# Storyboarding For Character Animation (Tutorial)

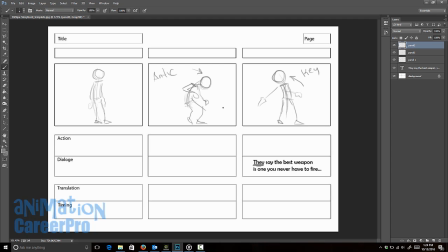4:08 When you actually go to animate in the software later on, this storyboard is going to serve as a blueprint for you. It just takes out a lot of the guesswork when you start to animate. You're basically doing all the planning at this stage.
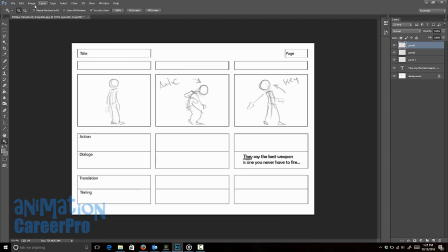4:17 I want to add another storyboard sheet to this, so I'm going to go up to Image. I'll go down to Canvas Size.
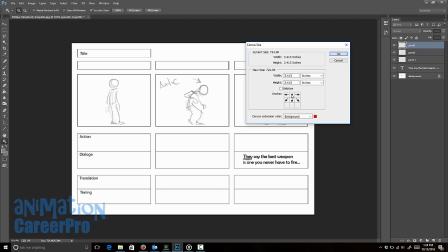4:22 I want to increase our canvas size down, so I'm going to click here where the anchor is at the top, and let's go with pixels, and I'm just going to change the height to something really big. We'll just go like 3000, so it just gives us more space below.
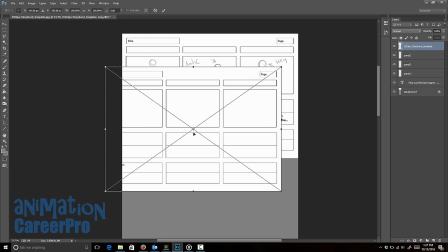4:34 Then you can import another storyboard panel. We'll just bring it down below the other one.
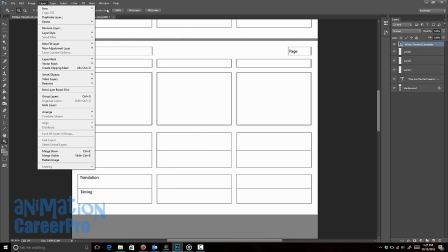4:40 Okay, so let's create a new layer for panel 4, and it's good to number these two.
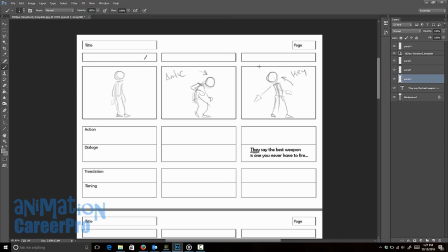4:46 You just give them a quick number.
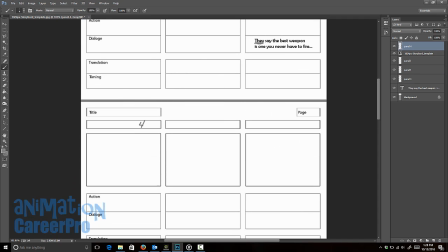4:50 They say the best weapon is one you never have to fire. I respectfully disagree. I prefer.
Okay, so the next chunk is I respectfully disagree. So I would put that on its own in its own panel because he pauses there.
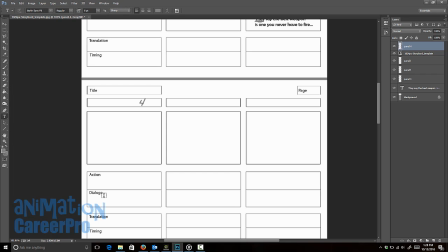5:05 So let's go to our text tool, make sure we're on panel 4, and we'll just type in I respectfully disagree.
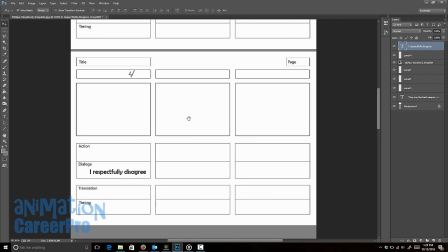5:14 So I think I might have him change his pose on that piece of dialogue. So we're just breaking it up into chunks of dialogue where he changes his posing.
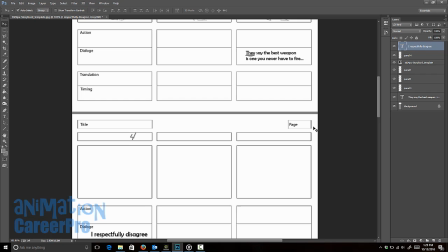5:22 He's saying I respectfully disagree, so I want to have him sort of gesture to himself. So we'll have him gesture in toward his chest.
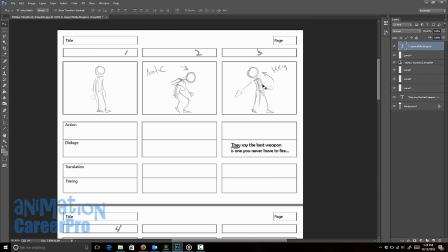5:27 Now if we look at the previous pose, he's sort of in a C curve back. So we can get him into an opposing C curve.
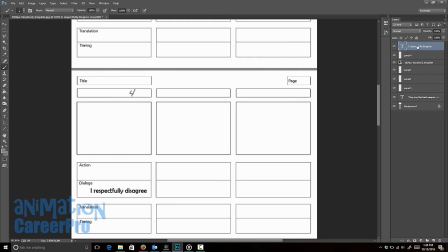5:34 So it's nice to have variation in your posing. Make sure we're on panel 4. And let's come up with a pose for when he says I respectfully disagree. Now I think he would go, because of the way he says it, he emphasizes respectfully, the E in respectful. It's good to underline it. It's always good to draw with the head first, and then we'll get our line of action. The biggest part of this piece of acting is him gesturing to himself.
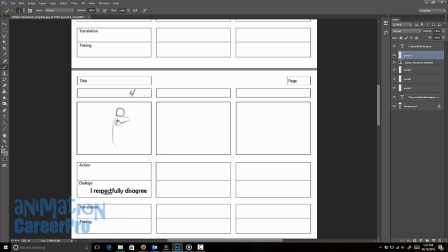5:54 So I'm just sort of going to emphasize that in the drawing. The other arm's just sort of sitting idle. We'll create a new layer for panel 5, and we'll listen to our audio again.
I respectfully disagree. I prefer the weapon you only have to fire once.
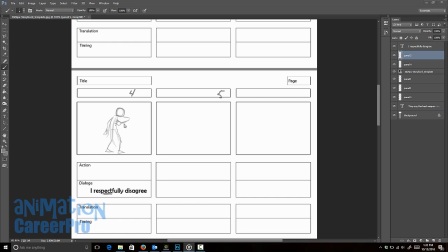6:12 Now I think we can accent and keep him in this pose. This is just the thought process I would go through. And the way he says once, I would say that would definitely be because he really emphasizes the word once. I would definitely get him into a big pose for that, right? So that's probably going to be over here or maybe on the next panel because we'll have him anticipate.
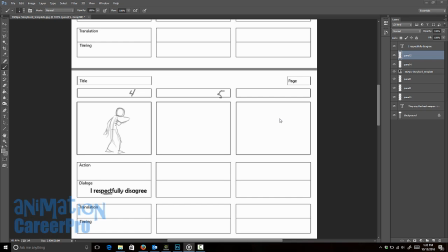6:29 Because it's a heavily emphasized word, it's going to be more of an extreme pose for the acting, so we'll have him anticipate that really well.
I prefer the weapon you only have to fire once.
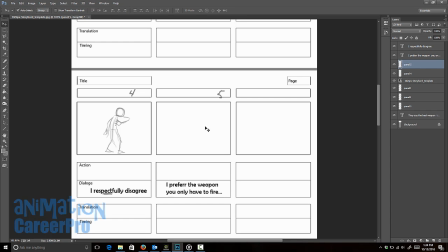6:44 Okay, so that's how we're going to break this part up. For this panel, there is an emphasis on the word prefer, so we'll just underline that. You don't want to do a series of really big, extreme poses. You do want to scatter in some accents and have him hold still for a little while anyway, because otherwise the character just looks like he's flying around too much.
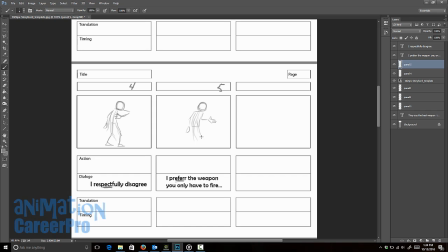7:01 So let's keep him in this general pose, but we'll just change the arm a little bit, just so that he does accent on the word prefer, but it's not a huge pose change. The weapon we only have to fire once, and let's create a new layer. Let's call it panel 6. Let's listen to the audio again for a minute.
Only have to fire once.
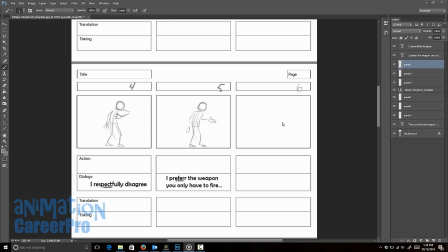7:18 Okay, so I would anticipate before he says once, because we're going to go into an extreme pose for the word once. So let's antic on panel 6. Now you have to sort of think about the big pose that he's going to go into for once.
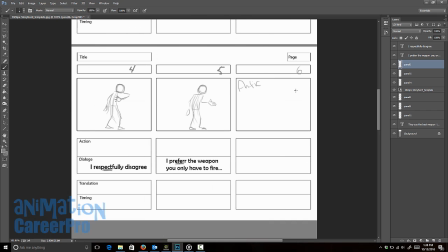7:29 And I think what I'm going to do is have him really lean forward towards screen right with his arm out. So let's just crouch him down. Now I think I'm going to use his left hand for that gesture so it reads better, so we have a nice silhouette. So let's bring that hand back and let's bring him into a fist.
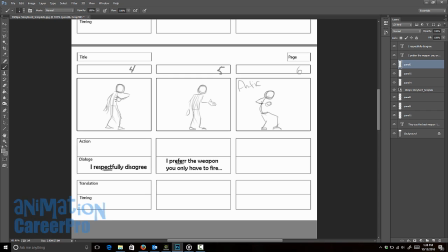7:44 That left hand where he's gesturing, that he's using here to gesture. It's always good to think about your silhouettes as well. So we don't want to have him reach his right arm in front of his body. And let's bring in another storyboard.
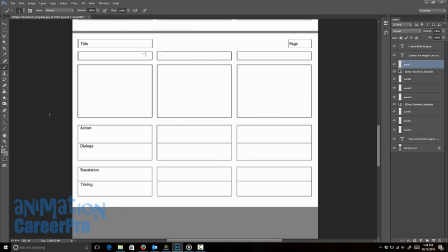7:57 I'm going to create a new layer for panel 7. And this is where he's going to say once. So we'll put that in the dialogue notes. It's always good to continuously listen to your audio as you're going, just to get a good feel for the acting.
You only have to fire once.
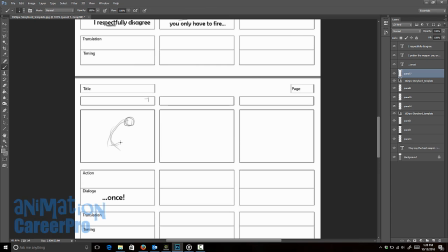8:09 That's how Dad did it.
We're going to need him to step forward, just to balance his weight.